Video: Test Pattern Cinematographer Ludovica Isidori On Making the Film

I love my job. I think like we're doing the, like being a DP is the best job in the world. Hi I'm Ludovica Isidori, I'm an AFI Cinematography alumna and I'm the DP for Test Pattern.
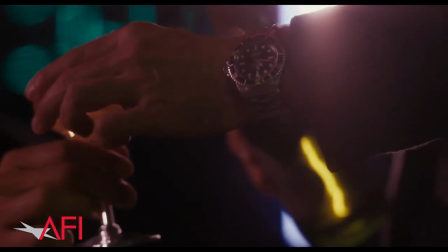14s I think we should go to the hospital.
The movie is not just like about sexual assault, it's about consent.
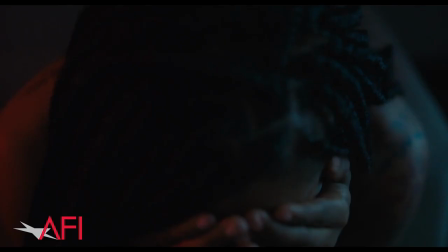23s
How consent show up in our life,
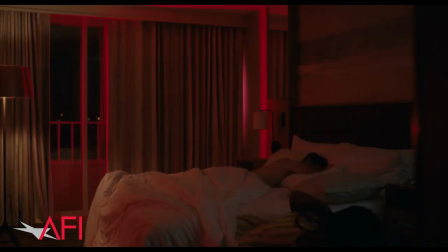25s
like whether it is in an episode of sexual assault where obviously there is no consent but also like consent within a couple the biggest conversation was how do we open a conversation how do we like bring up questions without necessarily offering answer what if you have
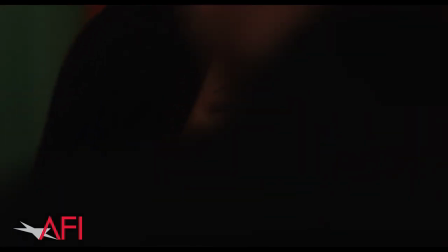45s
a sexual encounter with someone who at the beginning is fine and then just gets too drunk and then he's not able to give you consent you know it's closer to real life but also in a way where like it was approachable and digestible to like the most without just creating a pushback of
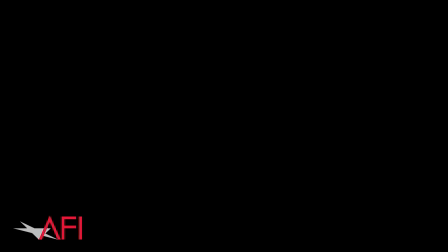60s
like oh no no no but i'm not that guy i don't need to be part of that conversation with shatara it was like she's just unapologetic and she was like this is the story i want to tell because i want to you know shine a line on consent i want to expose systemic
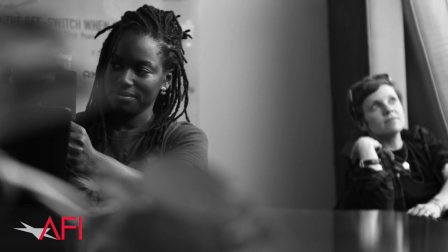76s
not just racism but inequality of like the American system and mostly the L system I want to be specific but also intimate and like and all those elements that made her story hers and no one else you know were the the other part that like just took me and it was like yes
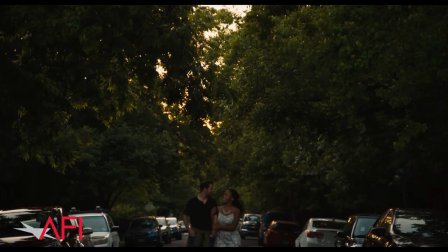99s
you have to shoot this movie the movie has a very specific color scheme which sort
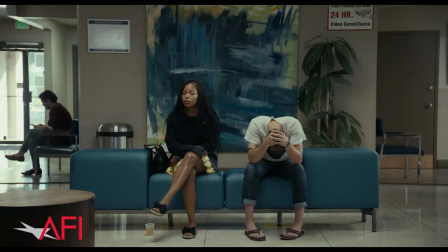104s
of defines the three parts of the movie Everything before the fact,
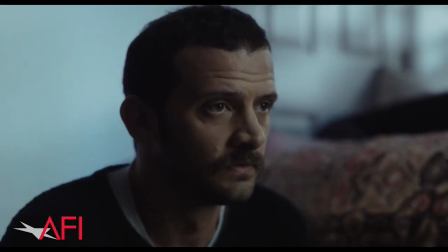110s
everything after the fact, and the fact, the assault. And one of the choices that was made was to avoid completely the use of red in anything, lighting,
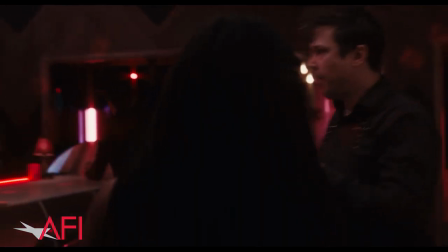123s
props, clothes, until the attack.
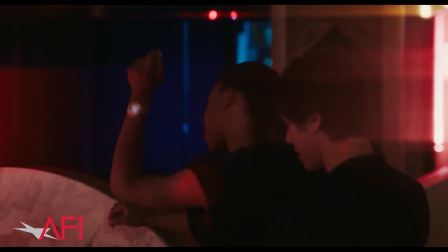130s
So, you know, when we were in the bar, the moment our confusion started going up,
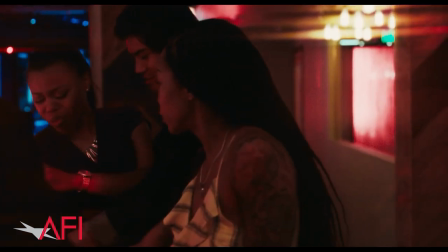136s
started ramping, we start using like streak filter like really heavy ones so you have these like
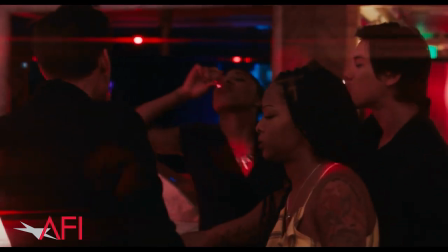144s
lights like expanding and streaking across covering faces it could
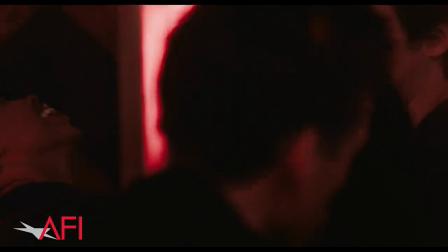150s
feel like oh she's drunk or she's dragged and that's it the
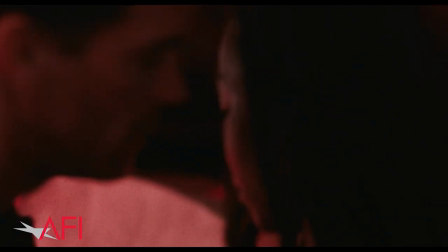156s
other levels and the other thought behind it was the confusion that
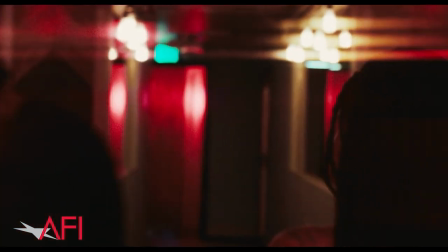161s
you're that's created in your mind when you're thinking about you know a traumatic
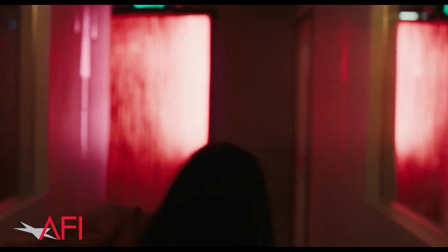166s
experience and you have a body memory of it but then there's your
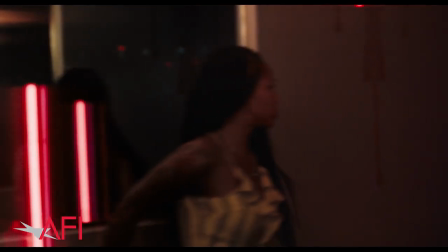172s
rational mind was just fighting it and like trying not to remember and not to place
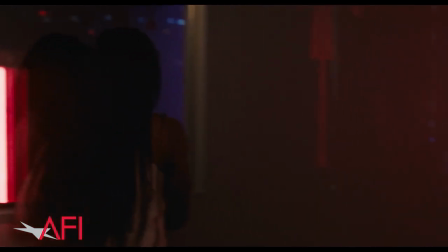177s
it
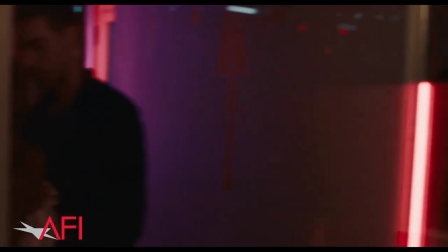181s
we go from the bar where it's like very uh swooping movement of steadicum and then we
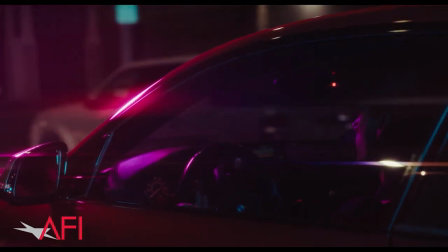188s
cut to a car which is like really uh like purple colors and pink colors like almost non-realistic
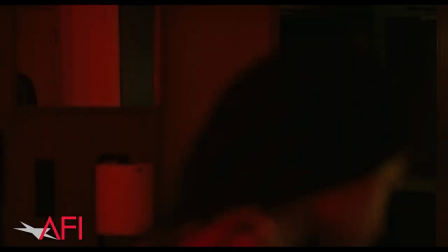197s
and then you cut to the room where it's pieces it's a piece of her it's a piece of like very
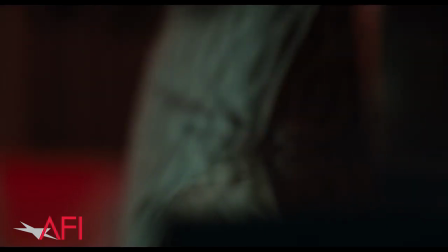204s
static out of focus like segments and
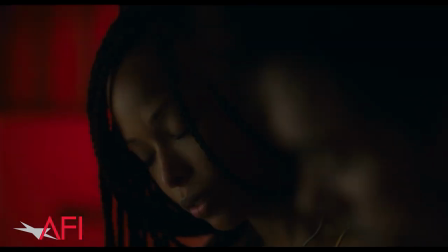215s
and the idea is like yeah when you when you blackout or when you you know when something traumatic happens your mind it's almost living this constant struggles to like put together sensation smell bodily memories and and at the same time it's fighting it so it's it's almost like pieces that don't quite create
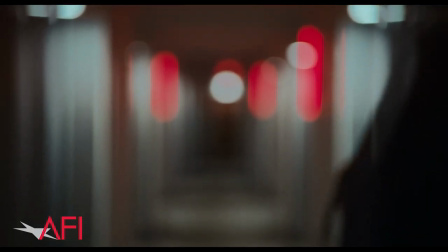240s
a hole and and then it ends with this like zolly which is very artificial
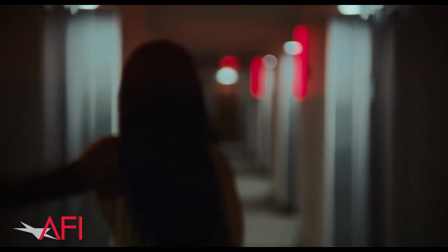246s
very um uneasy you know we shot most of this moving location um and so we you know when you're on location you
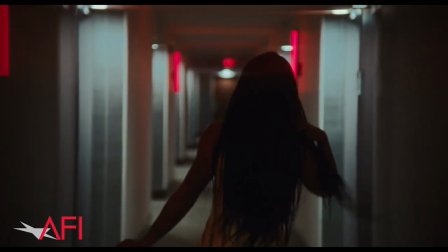259s
kind of have to deal with what's there the corridor was gray because we were shooting in
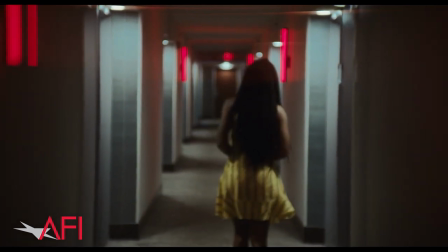266s
in a hotel and so we were like okay how do we how do we link this to where
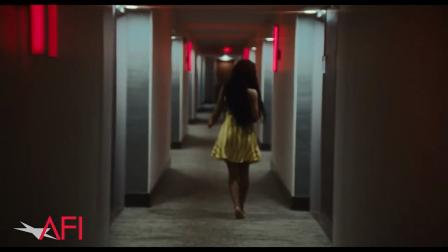270s
we're coming from which is a bar and and and the assault scene which
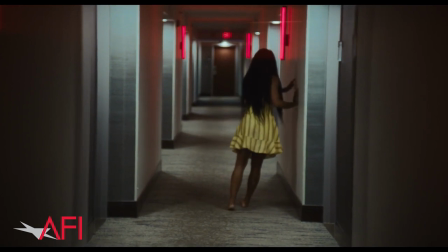275s
has this like glimpse of red not just red light but red walls and and so we gel manually Valentina Valentina Martinico is another AFI grad who was my gaffer uh we stick gel to every single tube in in the hallway and uh and then we have the exit sign which is naturally red and so you have this like really gray cold like refrigerator like
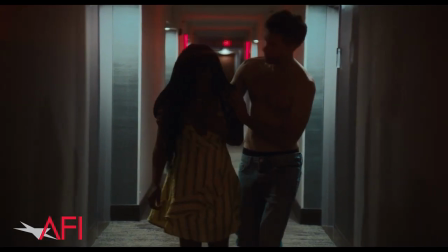302s
hallway with this red light through in slow motion the
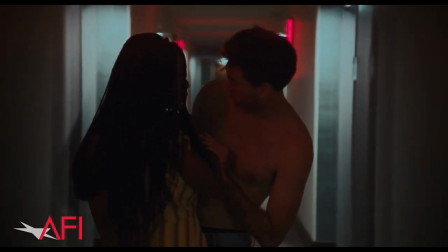308s
shutter speed it's off so it's almost like wobbling like woo woo
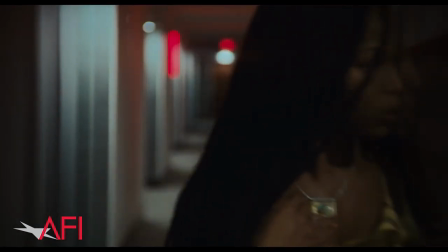313s
to be almost in a lucid dream one of the things i'm most proud of from this movie is that it was really intentional and shatar and i soft prep and prep for like many many months and like trying to go back to a to a cinema like to a concept of cinema where you make decision
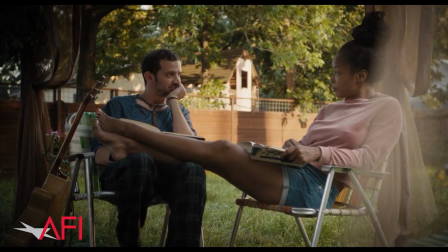333s
you know you you make decision you have rules that you can break or
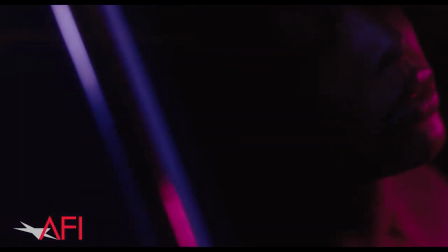339s
or not but you try to to create a language and a vocabulary and like to
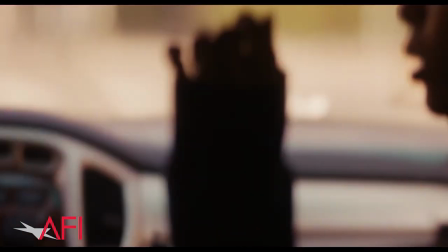345s
sort of inform every decision with meaning intentionality and meaning and and you know believing in the fact that taking stands and making choices does make a difference